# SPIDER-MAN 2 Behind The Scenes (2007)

It's one of those things where you work so hard and you put your heart and soul into a project and you work on it for two, two and a half years and to see it be accepted and enjoyed by, you know, the seven-year-old kids and the 77-year-old grandmothers, it's really, it's just that justification that what you worked on and what you toiled over, people enjoyed and they wanted to put down their ten dollars and spend some more time with the characters that, you know, Steve and Stan Lee created 42 years ago.
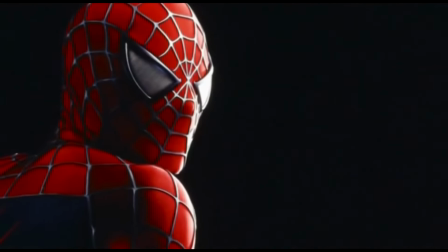[0:30]
Spider-Man is always about themes, about where do we take Peter Parker now? And movie two had this amazing opportunity to see the hero who can no longer carry the mantle, because you look at him as just a kid, and you say, realistically, it should get to him.
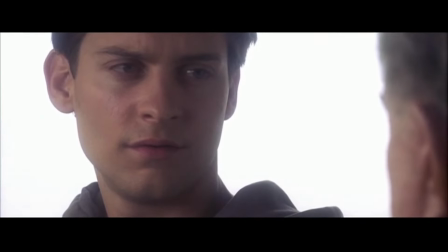[0:51] You know I understand. But I thought you'd learn the meaning of responsibility.
We knew we had something quality going on because it was there on the page. And from the page, it translated to the screen. And the critics really loved it, and so did the fans. One of the things about this DVD business, it allows us to revisit scenes that the public didn't see.
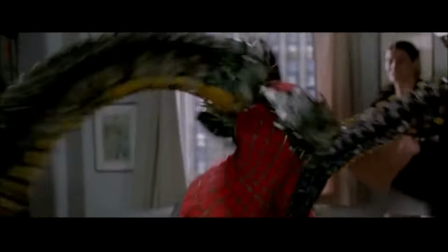[1:24]
And actually, there is a void, and there is a hunger and thirst for Peter Parker and Spider-Man.
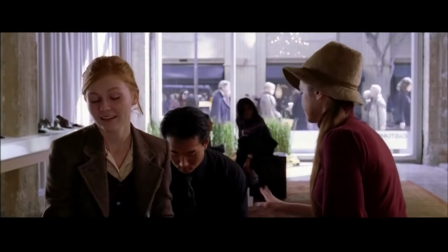[1:35] Congratulations. Good luck in the world.
It's surprising that some sequences literally were unchanged from the first cut. Like, the raindrops could keep falling in my head sequence. I mean, that just stayed the way it was because it kind of was what it was.
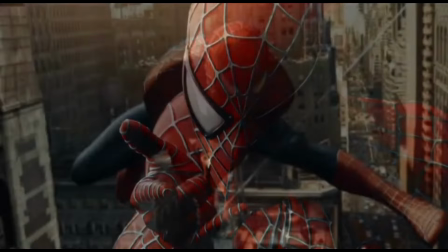[1:47]
The good thing about Spider-Man 1 is, like, pretty much everybody saw it. So we knew from the get-go that we didn't really need to overly explain a lot of things.
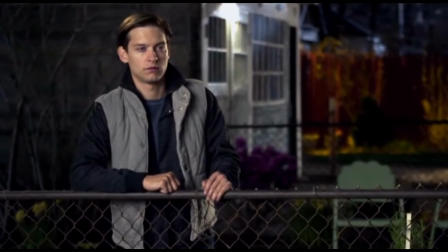[1:55]
But at the same time, you still need to re-establish the characters and their relationships,
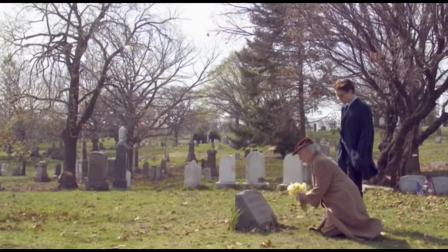[2:00]
hopefully as efficiently as possible, without boring the audience.
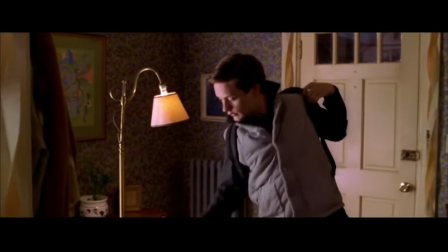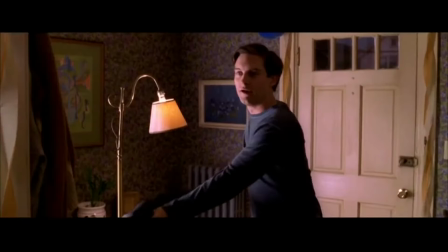[2:12]
A perfect example of that was in the birthday party sequence.
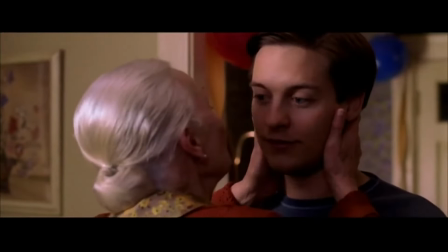[2:16]
That was always a tough sequence to figure out, because you're sort of reintroducing a lot of the characters from the first movie. and it can become a soap opera because there's so much stuff going on and you really don't want to overstate everything because you don't want it to seem overly dramatic and overly protracted because the audience is going to want to sit through it.
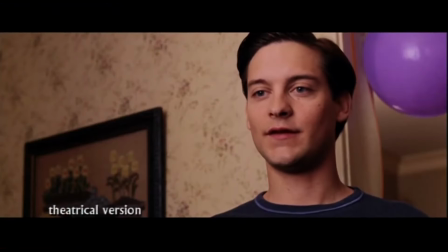[2:36]
But at the same time you want just enough to really sort of establish the conflicts and characters and then sort of move on to the next thing.
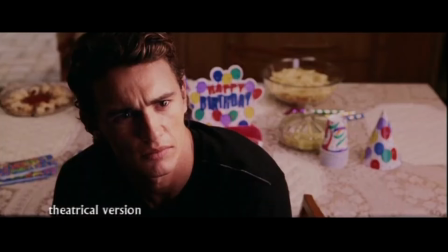[2:44] To be honest with me, if you knew who he was, would you tell me?
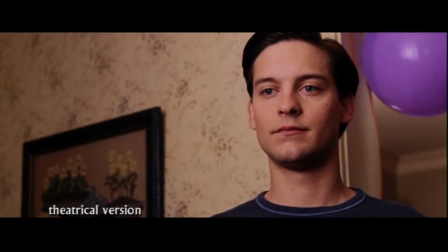[2:49]
we thought it would be better to sort of leave it at a dramatic high when
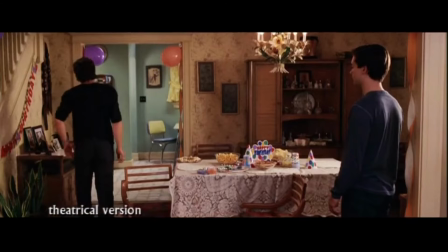[2:54]
we when the conflict got introduced and leaving it at a more more of a tense
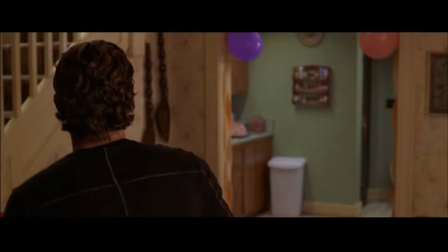[2:58]
moment as opposed to letting the scene play out i'm sorry
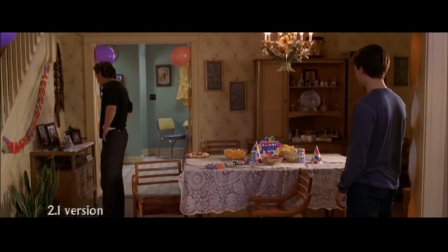[3:03]
i don't mean to rag on you on your birthday you're
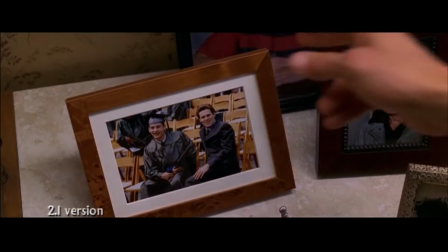[3:09] my buddy you know that You're family, Pete. My father loved you.
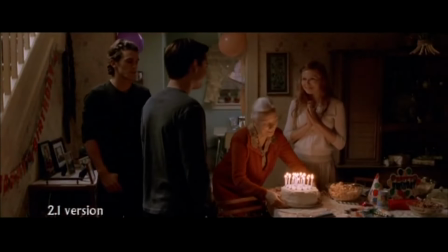[3:16] You were like his son to him.
It was also at the beginning of the movie where you sort of want the pace to be a little quicker and move on to the next thing and introduce the villain and all this other stuff.
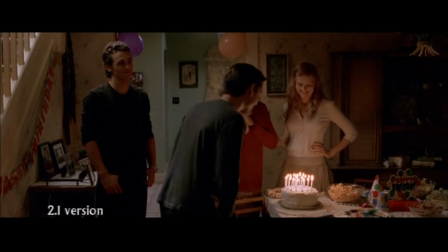[3:25]
So it was just... Scenes like that are always a struggle to try to basically figure out dramatically where it needs to start and end.
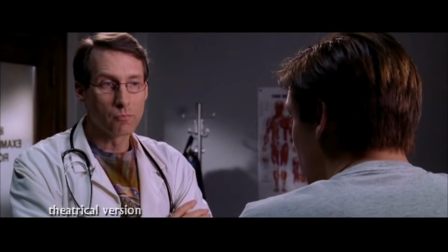[3:32] I'm Spider-Man, but I'm losing my powers. I'm climbing a wall, but I keep falling.
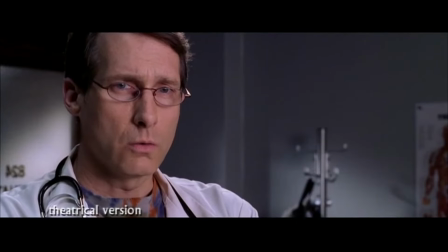[3:39] Oh.
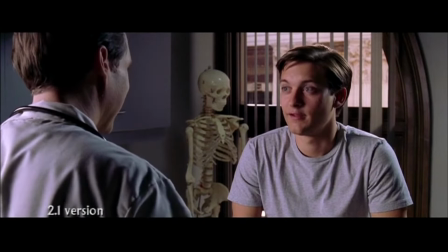[3:42] What's your major? Theater Arts? Science. Connors? Uh-huh.
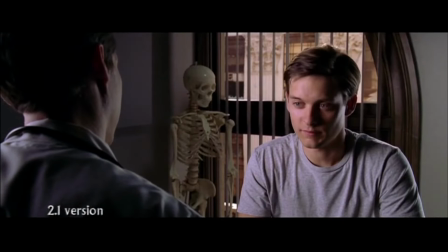[3:47] He flunking you? He says he might. There you go.
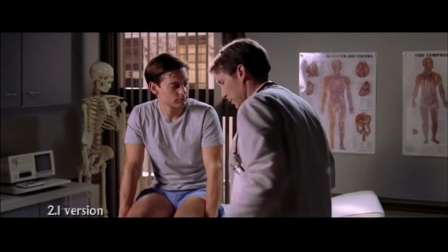[3:52]
And you'll see the things that are there that you didn't see in a movie. It's there for one reason. Because we just, there was no, the movie would have been too long.